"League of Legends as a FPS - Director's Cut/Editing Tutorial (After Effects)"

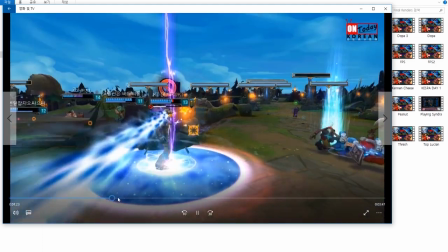(3:55)
But we'll go back into it later, don't worry And yeah, the FPS stuff, this is very simple
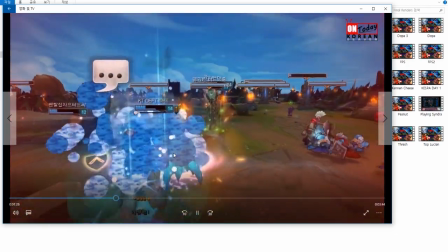(4:03)
this is all done in the camera tool like you just attach the camera to a specific champion
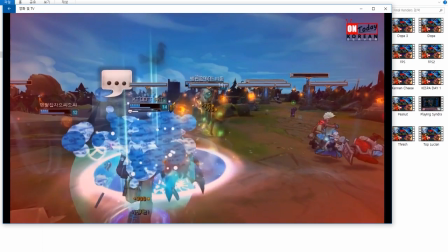(4:10)
and you you record that that's it everything else comes in after effects like with the
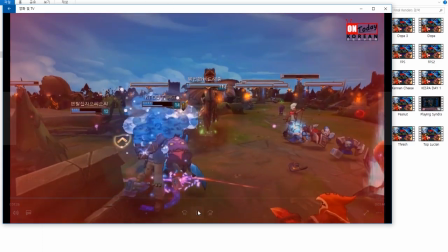(4:18)
getting hits like gets you red and things like that and here this part
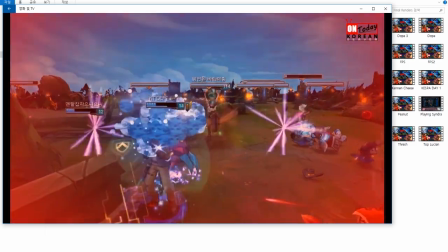(4:24)
when you die like when when someone dies i pause i pause the game
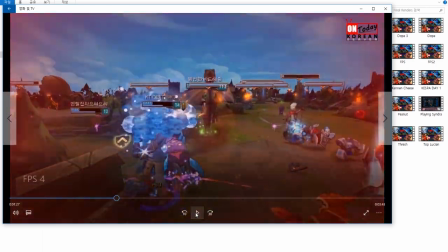(4:30)
on that specific time I unlock the camera and I just
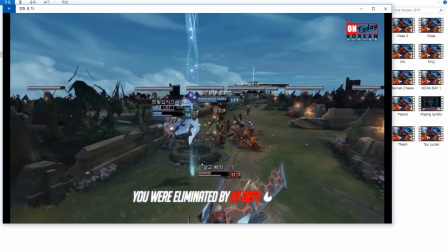(4:36)
unpause the game and come back to make the effect like overwatch
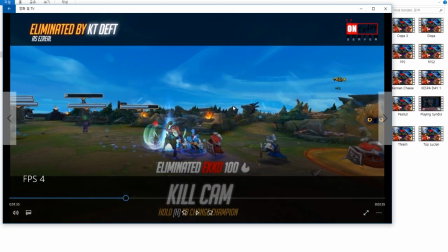(4:43)
again this is very simple like I do videos every day so I don't have time to like really replicate the overwatch overlay so this is just a black solid with transparency the the font is big big fat noodle something
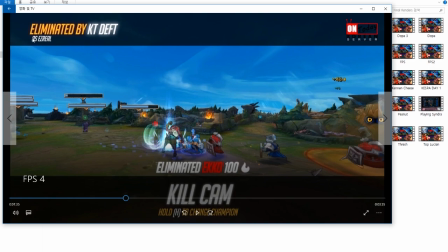(5:03)
like that when we go to After Effects check and like you just try to replicate overall and just move on
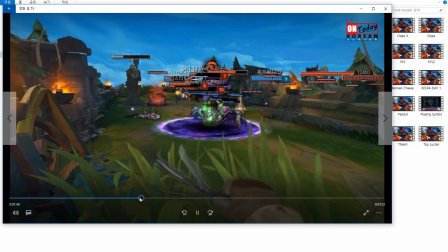(5:14)
okay this part was so annoying like again the
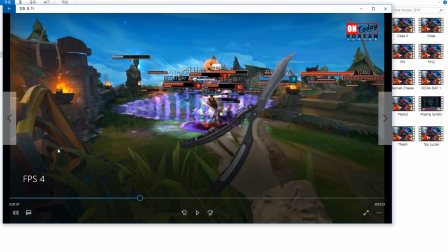(5:18)
effects the effect is very easy you just take away the green screen and you have the
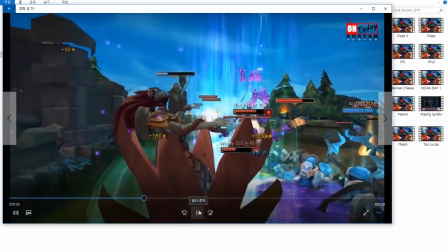(5:23)
knife getting the camera movement was the hardest part like moving the camera to reach the target exactly when she's dying this
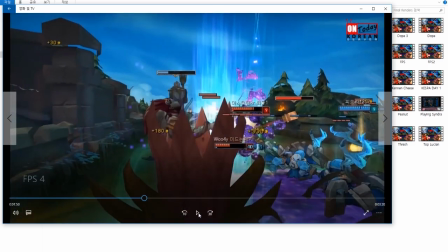(5:32)
took a lot a lot of trial and error until like the distance like until
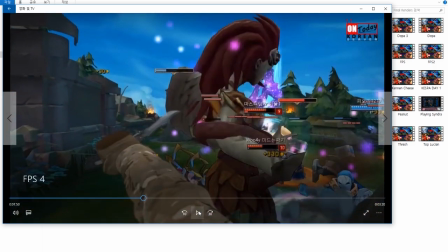(5:38)
the distance makes right like she's not dying from a knife attack like one meter away or like past her
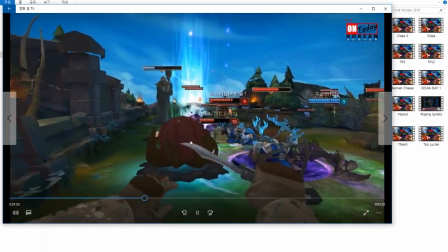(5:46)
so yeah this again this is a lot trial and error but effect wise is very simple to do
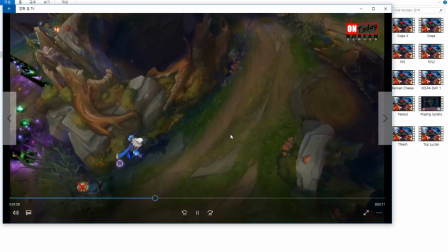(5:55)
this is another example of like matching matching the video to the footage you have I
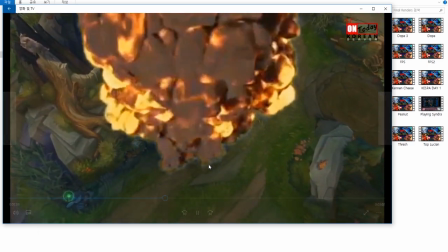(6:03)
had this footage of this atomic bomb like from a different and from a lot of different angles and that's
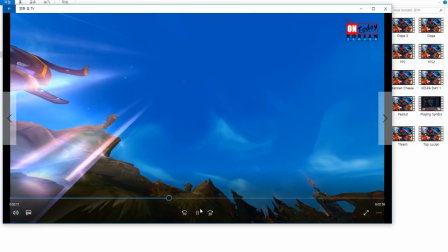(6:10)
what I did you you just try to replicate the same angle as a footage you have
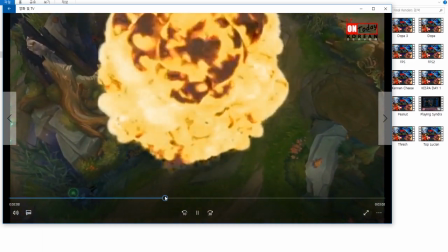(6:15)
and from an editing point of view this is very simple to do like you
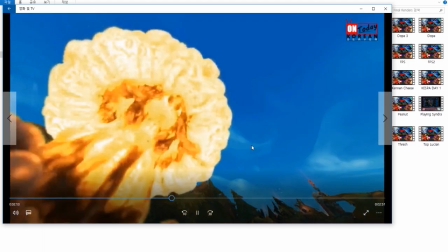(6:21)
just record on the same angle and you just take the green screen moving
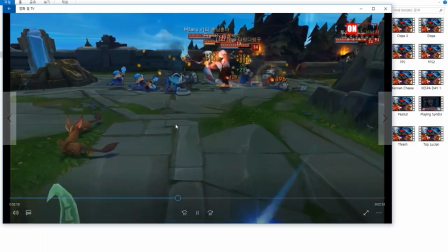(6:27)
on yeah again you attach the you attach the
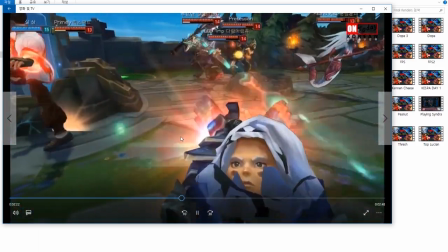(6:31)
camera to the champion
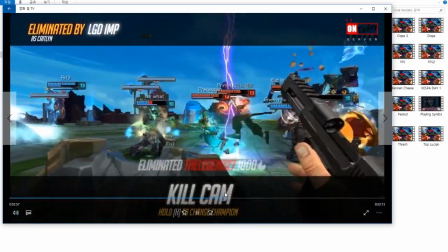(6:35)
and that the in this scene like these guns part were the hardest because there's a lot of guns and you need to
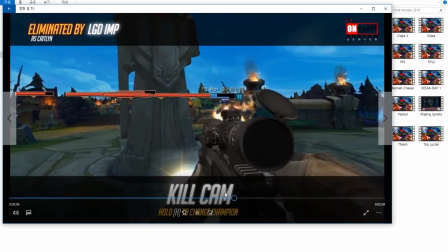(6:43)
do some adjustments to them it's not just put it's not just take the green screen and needs ready to roll you need to make some adjustments but
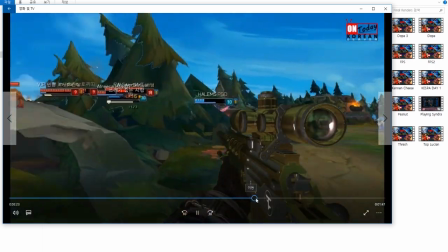(6:52)
we'll talk about that later this is the same type i
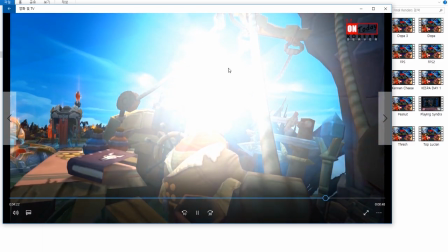(6:58)
don't yeah this one this one is probably one of my favorite effects because
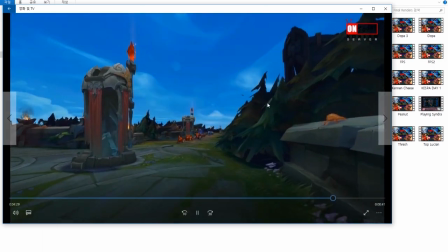(7:06)
like i always imagine like what is what is to be like
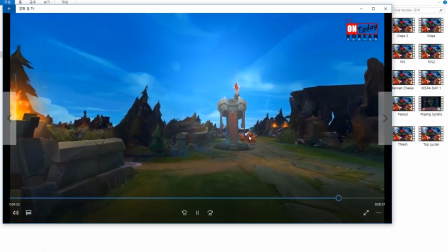(7:10)
inside bard's magical journey so i wanted to
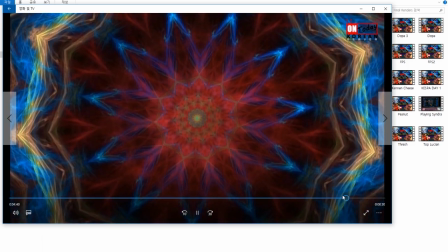(7:16)
like obviously it has to be some trippy concepts but I didn't want to be too trippy
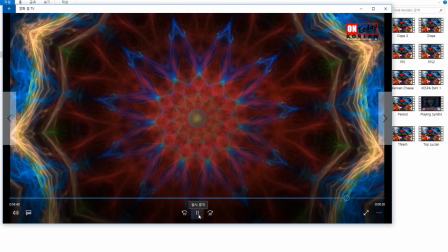(7:22)
that will make like epileptic attack so I went
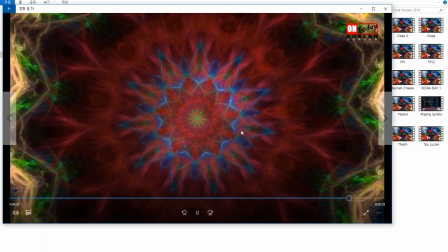(7:27)
for this and I think it worked pretty well it is funny and it's funny and
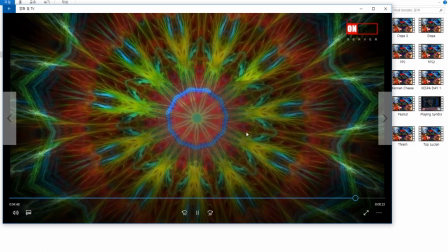(7:33)
trippy but not too trippy that you just throw up and that's about
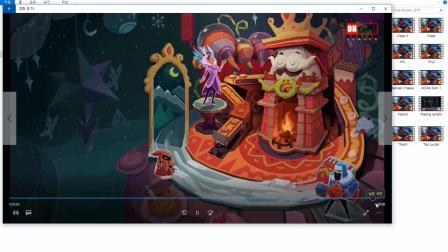(7:39)
it so now let's move on to After Effects and